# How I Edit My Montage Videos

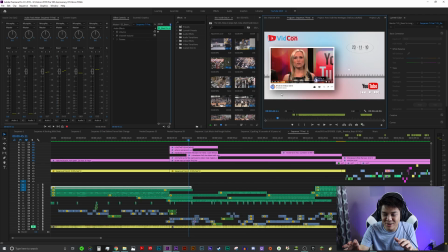(8:16)
And I know that there's like a lot going on right here, but I wanted to like showcase a lot of different things. The changing date here and the date here correspond with each other. If this happened in this year, it happened in that year. And every time the year changes, you can see up here that the VidCon changes from like the first annual to the second annual.
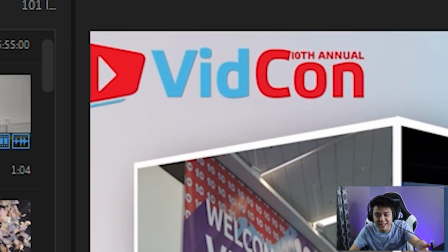(8:36)
It changes 3, 4, 5, 6, 7, 8, all the way up to 10. VidCon didn't have exactly the right logo I was looking for,
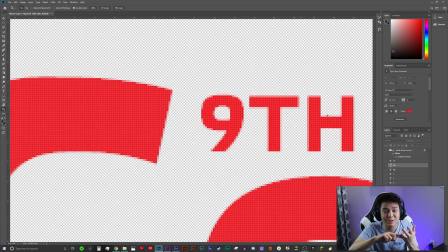(8:44)
so I had to go into Photoshop and Photoshop all of the logos 1 through 10 and put them up on there and find the right font that like matched this,
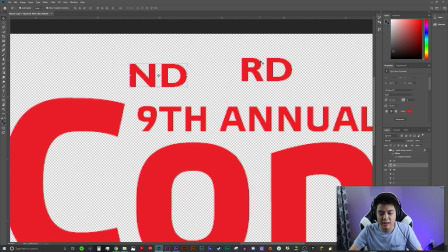(8:53)
because I have no idea what font this was. So like if it was like 2nd or like 3rd or like 5th, I had to do the ND and the RD. Like the ND and the RD do not exist anywhere else.
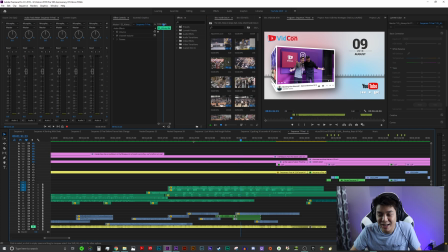(9:03)
And I actually became Father Time, and I became the controller of the algorithm, and I could control how many views something had or how many likes something had.
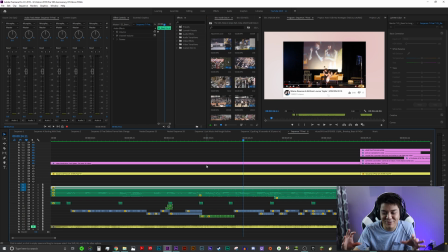(9:11)
But I wanted it to keep it like proportional and not have like 500k likes and 40k views.
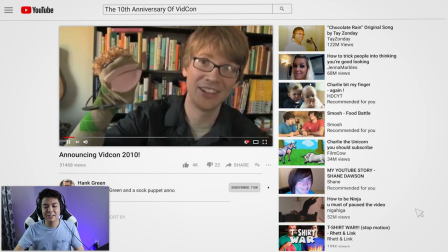(9:16)
And at the beginning of this, I don't know if you guys noticed something, but you noticed something kind of suspicious in this little part here, right about here. Since it was 2010 YouTube, I wanted to put a bunch of 2010 YouTube videos on the side, and I just kind of like right here. You should subscribe. You must pause the video. I bet you guys definitely did not notice that.
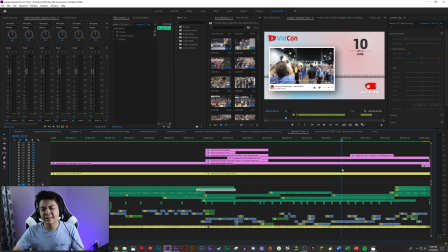(9:35)
And there's also something a little like a little like there's a guy, like I don't know who he is, but he just kind of like appeared here real quick. I don't know if you noticed. He was right about there. I wonder who that is.
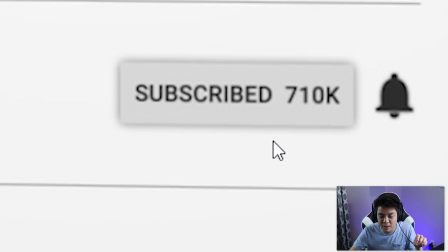(9:49)
And right here, I know Hank Green doesn't have 710k subscribers, but 7-10 is actually the date that the 10th anniversary of VidCon started.
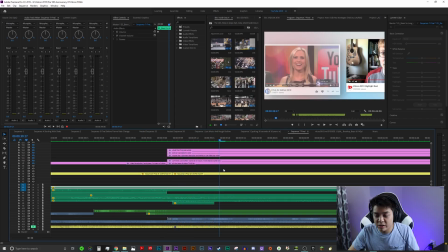(9:58)
Don't know if you noticed that either. And right here, when it switches over to this part, this little news part, this date thing, I can't really get it to show you right here, but it starts on the July 2nd, 2010.
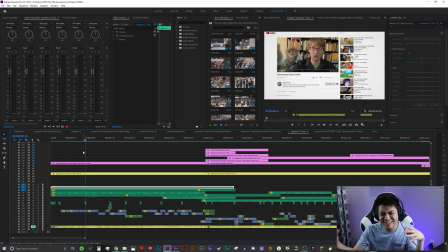(10:09)
That's when he uploaded this video. So I wanted to kind of like synchronize it, make it all look coherent.
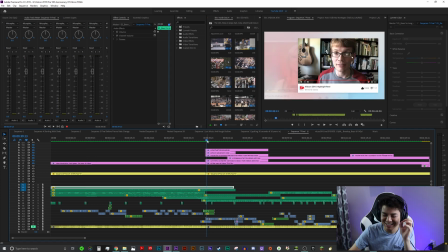(10:14)
I really like enjoy like putting like those little details in these videos. I don't know, I have a thing for numbers and dates.
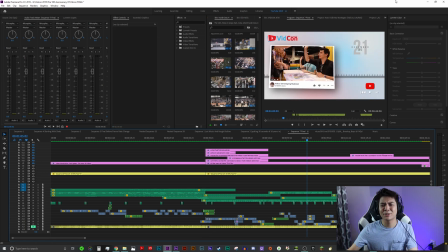(10:19)
And I also gave myself the ability to make it December 21st, 2012 again, so we can all die.
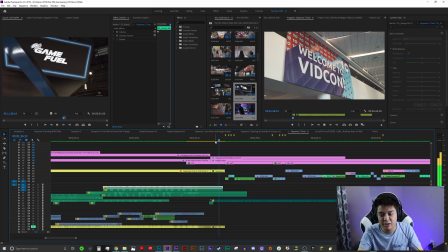(10:23)
And after this little After Effects part, I wanted to showcase every single thing that had a 10 on it.
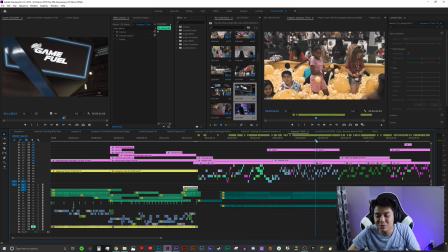(10:29)
Like this had a 10, and these bracelets had a 10. I got a whole segment just for the ball pit because he said ball pit at the beginning.
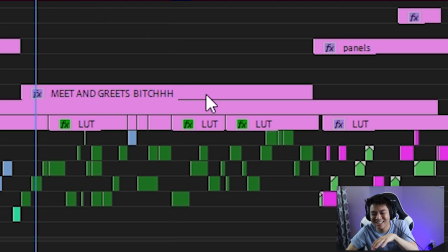(10:35)
And then the whole like meet and greets B word. That's just me showing my excitement for the meet and greets.
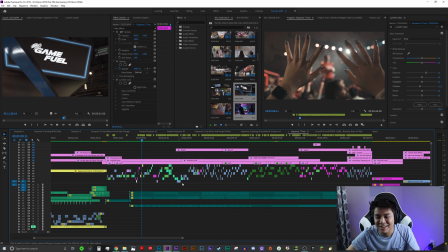(10:42)
But right about here, I got Allie's hands, or my sister's hands. She was like, give me the shirts, but I was like, actually, this shot actually works in a different way. She's holding up 10 fingers for their 10th anniversary. And I thought that was cool, so I was like, okay, I'm gonna put that right there. And this year, I actually ended up renting a camera.
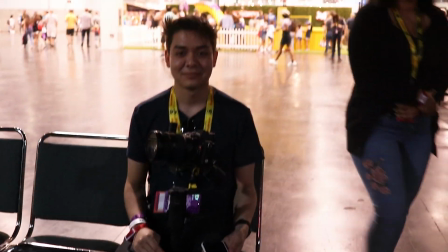(10:58)
I rented a gimbal and the Sony a7 III. By the way, it was not sponsored.
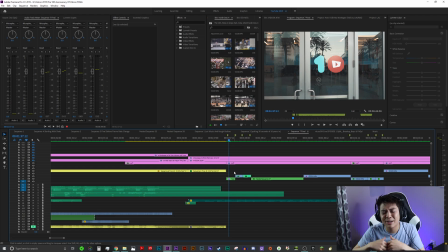(11:03)
I did all of this out of my own pocket. And if you guys ask me if I'm in a surplus with YouTube, I'm actually in a net deficit. So I'm actually losing money with every single video I make, but that's okay. Because you know what?
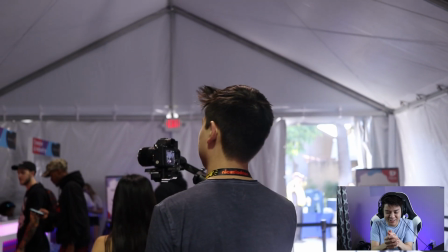(11:14)
Who cares about the money? I'm broke. And the gimbal was like this giant, just massive thing that I'm just holding around VidCon,
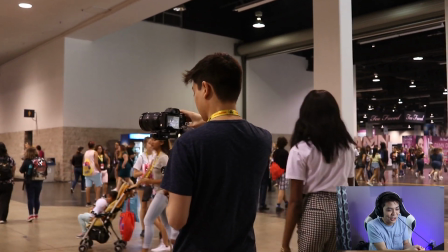(11:23)
and it's like half the size of me, and I'm just lugging it around and everyone's staring at me. Which I'm gonna go ahead and let my past self at VidCon try to describe this to you guys. Like what it does, it's like it balances it so like the shot's stable. It's really so cool and high tech, and it can also like move on its own and you control it with the phone. It was super cool, and I can't afford it, that's why I rented it.
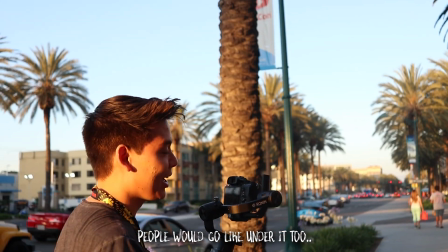(11:42) When it was like staring at me with this thing, and I'm like, and you would go like under it too, because like they didn't want to be in it, which I get.
I was really worried too that like security was gonna come through and be like, no, you can't take this inside. I was still worried. I like emailed VidCon and everything. I was like, is this okay? Can I take this in a VidCon?
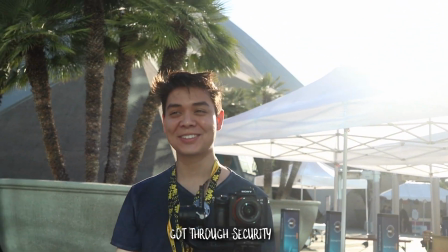(12:00)
They didn't get back to me.
Got through security. Like security was gonna stop us.
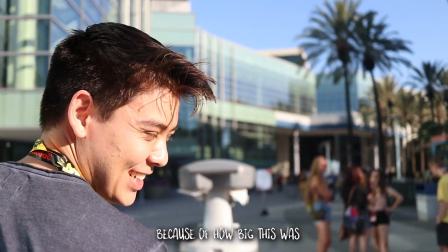(12:06) Oh yeah. See how big this was? No, they were joking with you. They're cool. Yeah, they're so nice.
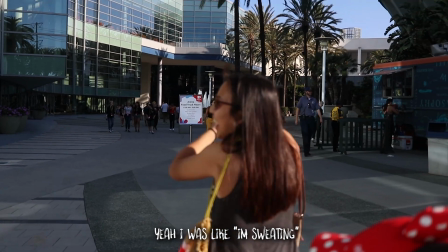(12:12) Alex is like sweating. I was like, you're sweating. Please don't take it away. It's a rental. The thing is like so heavy.
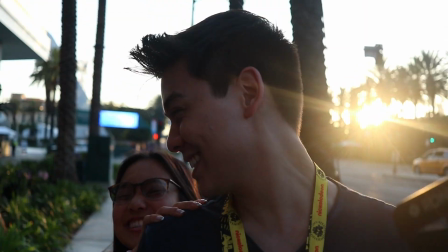(12:17) Like I was talking with Where'd she go? This is like an arm workout.
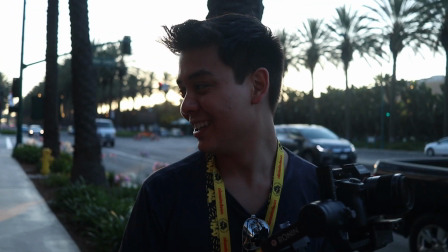(12:23) Oh yeah.